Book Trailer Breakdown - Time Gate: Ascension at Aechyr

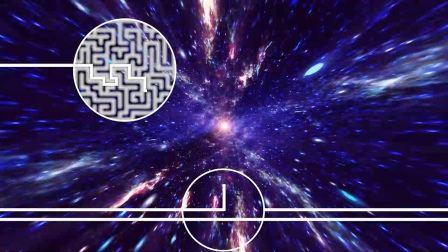But the idea of what's going on here is that, starting with the bottom graphic here, our circle is supposed to vaguely represent the fact that an arena has been created, and part of the timeline,
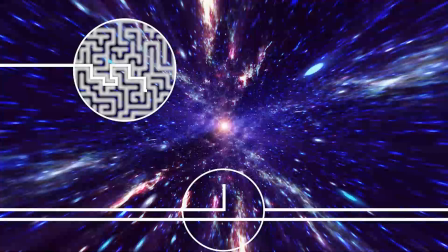instead of being horizontal, as it normally would have been, is now vertical, meaning that these are all draft versions of the timeline. When we finally hit the final iteration, we'll see that it goes horizontal and joins up with the timeline.
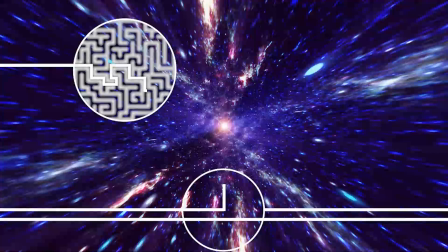You'll also notice that the vertical segment never meets the edge of the circle here. That is because it is certain arenas can have a time limit, so to say.
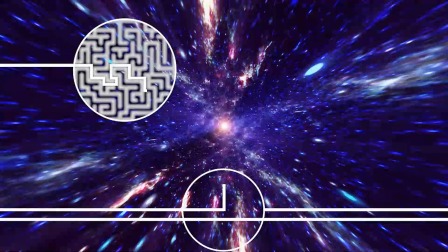So let's say, for example, you're in front, you're on a train tracks, and you activate the arena, and there's a train coming. But you activate the arena and you have a fight. You actually can have a ton of iterations going on there,
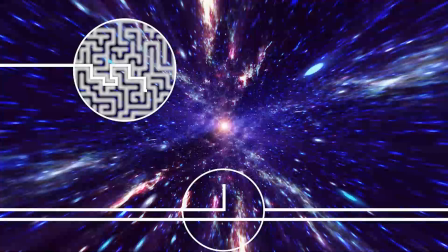as long as no single iteration lasts long enough for the train to hit you. Meaning, so for example, if that train is going to come and smack into your arena in 2 minutes, no single iteration can last longer than 2 minutes. As soon as one of them lasts longer than 2 minutes, the arena collapses because the train hit it.
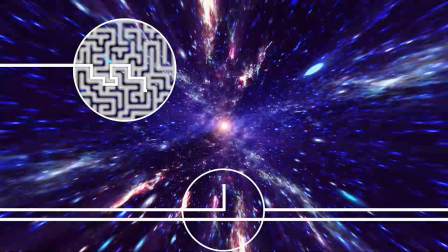And then it soon hits you. So that's why we've got this vertical segment never hits the edge of that. That kind of represents the longest any single iteration could last in this particular configuration.
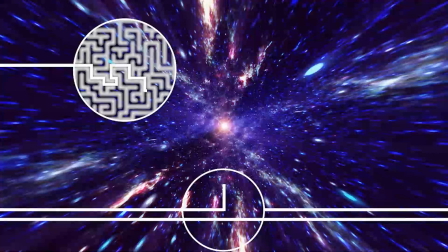Now, the maze diagram in the upper left is basically to represent the problem that someone is trying to solve within an arena. Now, usually arenas will be created in a situation where you have to fight someone.
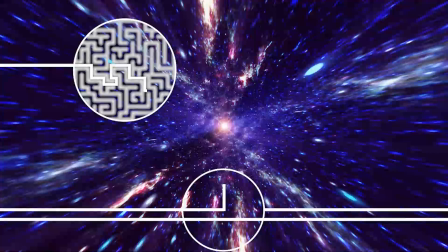There's a lot of fight scenes in the arenas, but actually in the first book, we also see Kennedy demonstrate that the arenas can be used to solve other problems as well. So in this case, the maze is just supposed to be a representation of, oh, there's a problem that needs to be solved. So every iteration, we see an attempt to get through the maze,
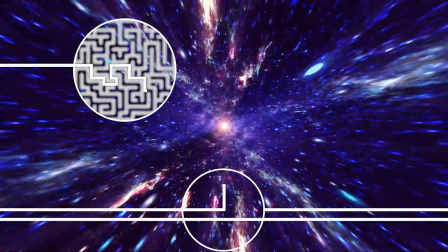and at some points when they hit a dead end, or they're about to hit a dead end, that's when it resets. And then we'll see that when it finally gets to the edge of the maze here, that the vertical segment is going to become horizontal again, and the timeline's going to continue on because the arena is complete.
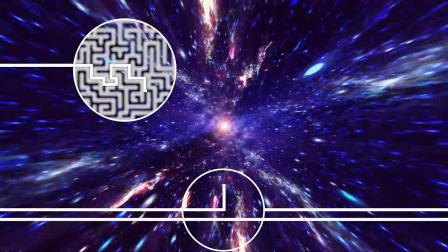They've solved the problem. So that's the point of this graphic. It's supposed to be an illustration of the principles of using the arena and the time gauge.
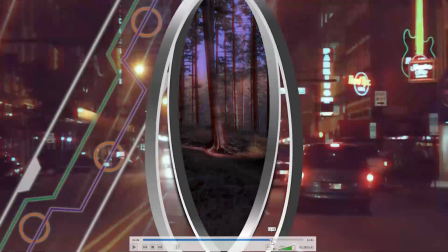Okay, this one is probably my least favorite.
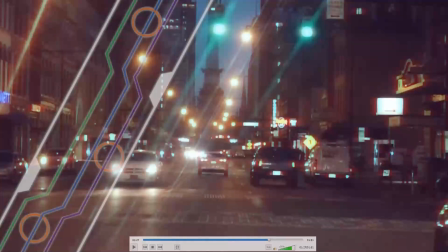I tried to represent something, and this was a factor of running out of time. Quick note on the visuals, we can see that this was actually taken from the same stock footage, I believe, as the turn going in there, except this time I didn't mess with the sky,
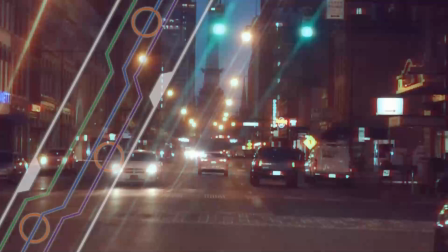so this is more of the natural tone of the sky in that particular one. I left it alone in this one because we're supposed to be getting to the point where, oh, it's getting light again. It's becoming morning again. But let's talk about the graphic overlay, which is what I was going to before I got distracted.
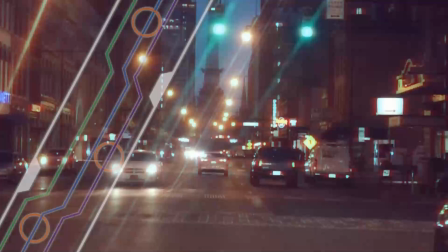This is kind of supposed to represent, not kind of, it is supposed to represent someone or something getting removed, like as if by an enigma,
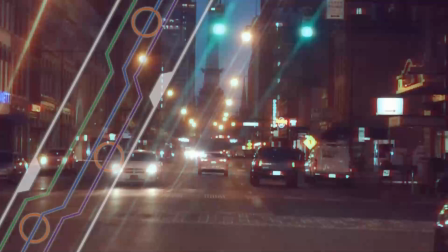someone getting clipped, but the timeline continuing on as if the timeline can, or like a timeless being removed from their timeline, but the timeline carrying on virtually unchanged.